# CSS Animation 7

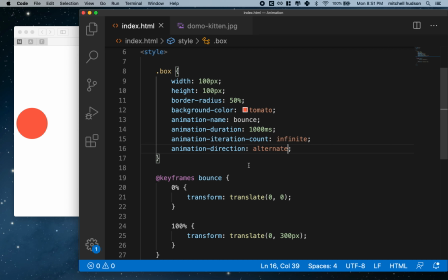248s
So I'll start here and then now we'll see what it looks like. Oh, so that's looking pretty good, but it doesn't really look like it's bouncing. Let's give it a little bit of margin to push it away from the edges there. Let's do a 2rem there, right?
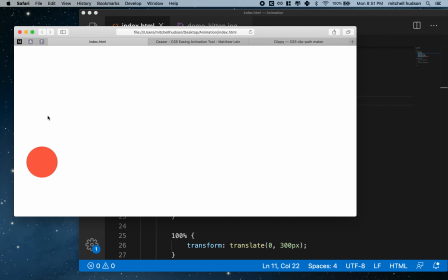268s
So that doesn't look too bad, but it's kind of like it's slowing down at the bottom and slowing down at the top. And that doesn't really look like a bounce, right? So there's a concept here called ease in and ease out. So if we think about that, it's like things speed up and slow down as they move, right?
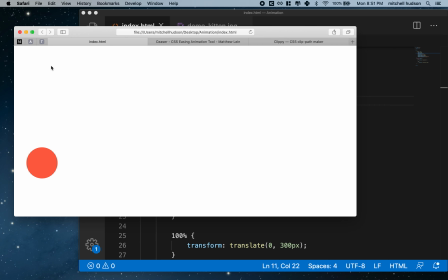286s
In real life, you know, think about gravity. Like if you drop something, gravity pulls it and it's constantly pulling. So the thing speeds up as it falls down. It gets faster and faster as it falls, right? So if we drop a ball here, it should just, it should be speeding up until it hits the bottom.
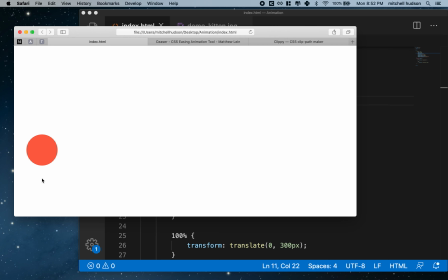306s
So it should be going fastest when it hits the bottom. And then it should be going fastest as it bounces up and slowing down as gravity pulls on it as it bounces up. And when it reaches the top of the arc, it should come to a stop and then start falling again, right?
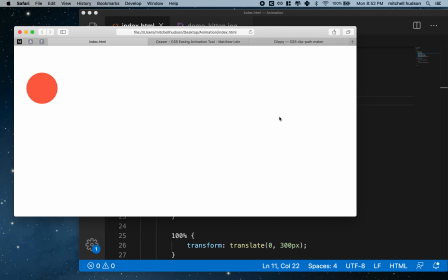321s
So it should go faster going down and slower going up. Okay. So what we need to do there is, is timing function.
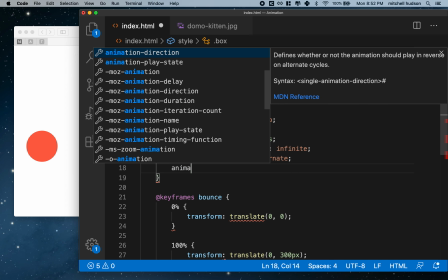329s
So I'm going to choose animation, um,
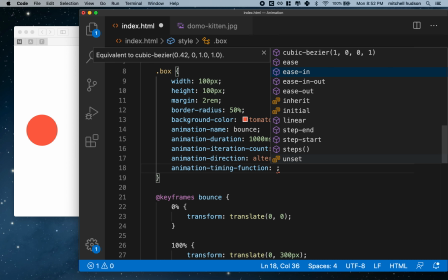335s
timing function. Here we are. Right. And what I want to do is I want to do ease in, right?
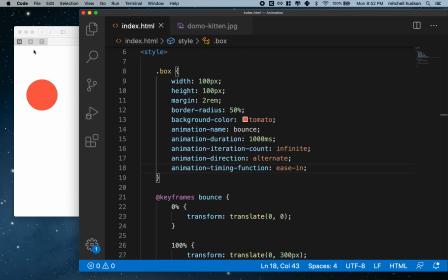342s
Cause ease in means speed up, ease out means slow down. Okay. And if you do ease in out, it means speed up and slow down. and that's not quite right here.
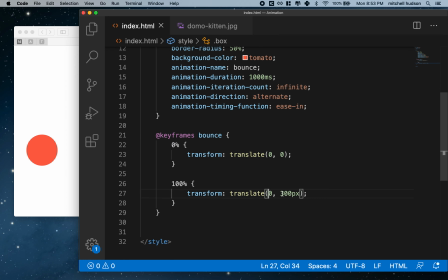351s
It would be right though if we put the 300 pixels at the 50% thing. So we could speed up here, you know, go fastest in the middle and then slow down at the end. But the way we have this set up, we're going to just do it with ease in, right? So now let's see what changes that makes, right?
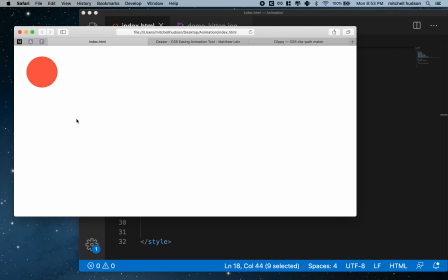372s
So that's actually looking a lot better, you know, as a a feel for a bounce, right? So that's pretty good. And we can play around with this even more using a custom easing curve.
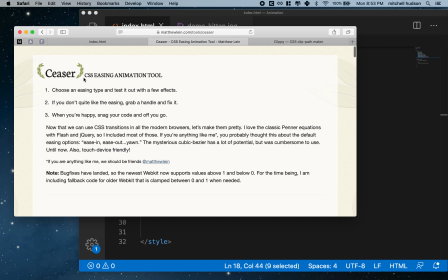385s
So I'm going to go back to this tool here, Caesars CSS easing animation tool, right?
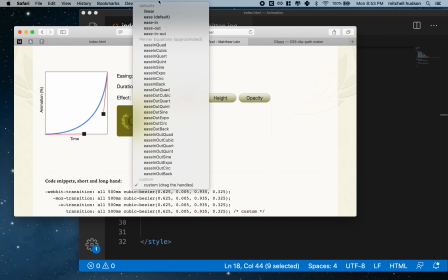393s
And there's a bunch of different, you know, easing set up here.
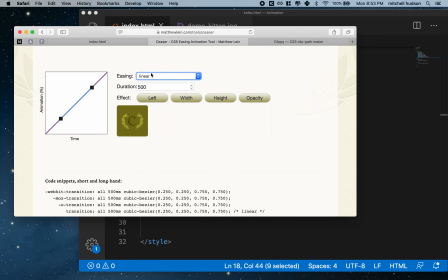399s
So this is like the linear ease straight line. This is the default ease. So this is why it kind of looks like it at first like it was kind of speeding up and slowing down, right? You can do ease in. This is the one we're using now, but I feel like we need a little stronger ease, right?
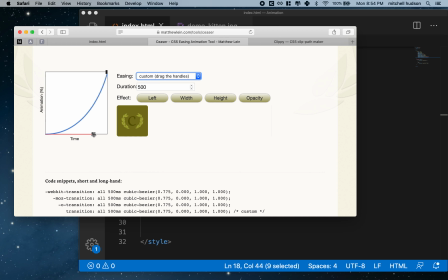417s
A little stronger easing in. So maybe kind of like this, right? There's another handle here.
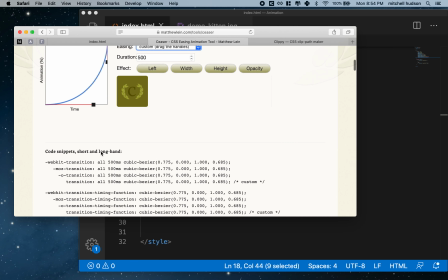424s
Maybe something like that, right? So I'll take this, right? So now we're going to start off slow and we're going to speed up and go faster and faster as we get, you know, as we move forward in time.
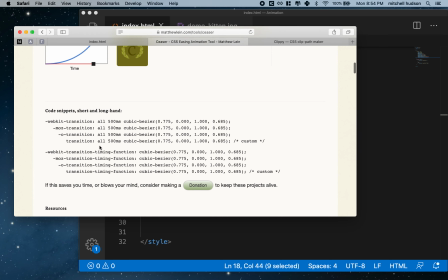435s
And, you know, they have a couple snippets of code here. I'm just going to grab just this line right here, cubic bezier with these numbers, right?
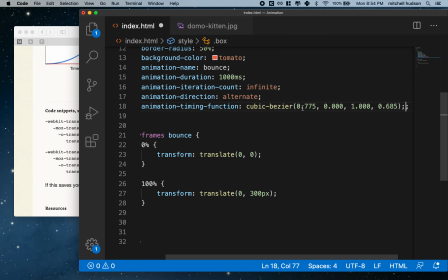446s
And then I'll trade in the ease in for that cubic bezier function, right?
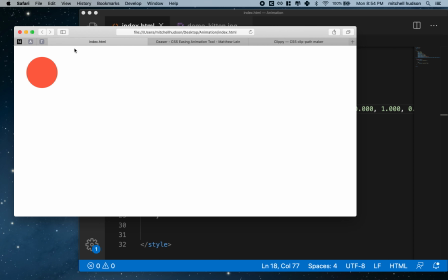453s
And let's see what it looks like. So this is what we had before, and that's pretty good. Not bad. I feel like it's a little better, but a little too fast at the bottom, right?
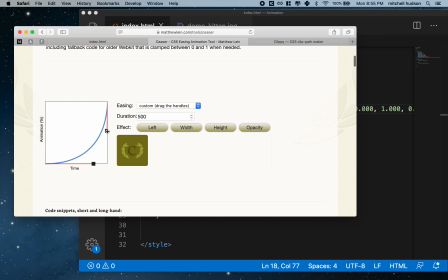467s
So I'll leave that for you to, um, to work with. Maybe, um, maybe I'll tinker with this a little bit.
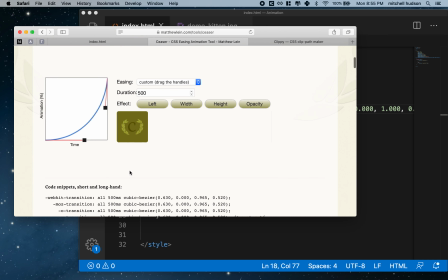476s
Maybe if we ease off just a little bit like that, right?
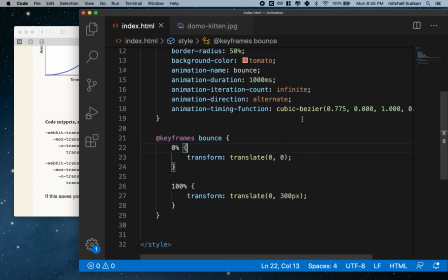478s
But I'll leave that for you to experiment with, but, um, you know, a little bit of trial and error, and I think you could get like a really great looking bounce, right?
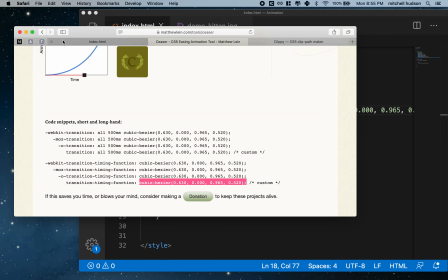487s
I'm going to try one more time. Let's see if I did a better job this time.
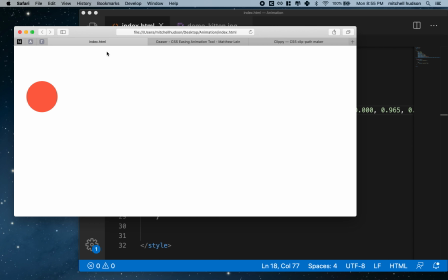494s
That's not too bad, right? So anyway, thanks for watching.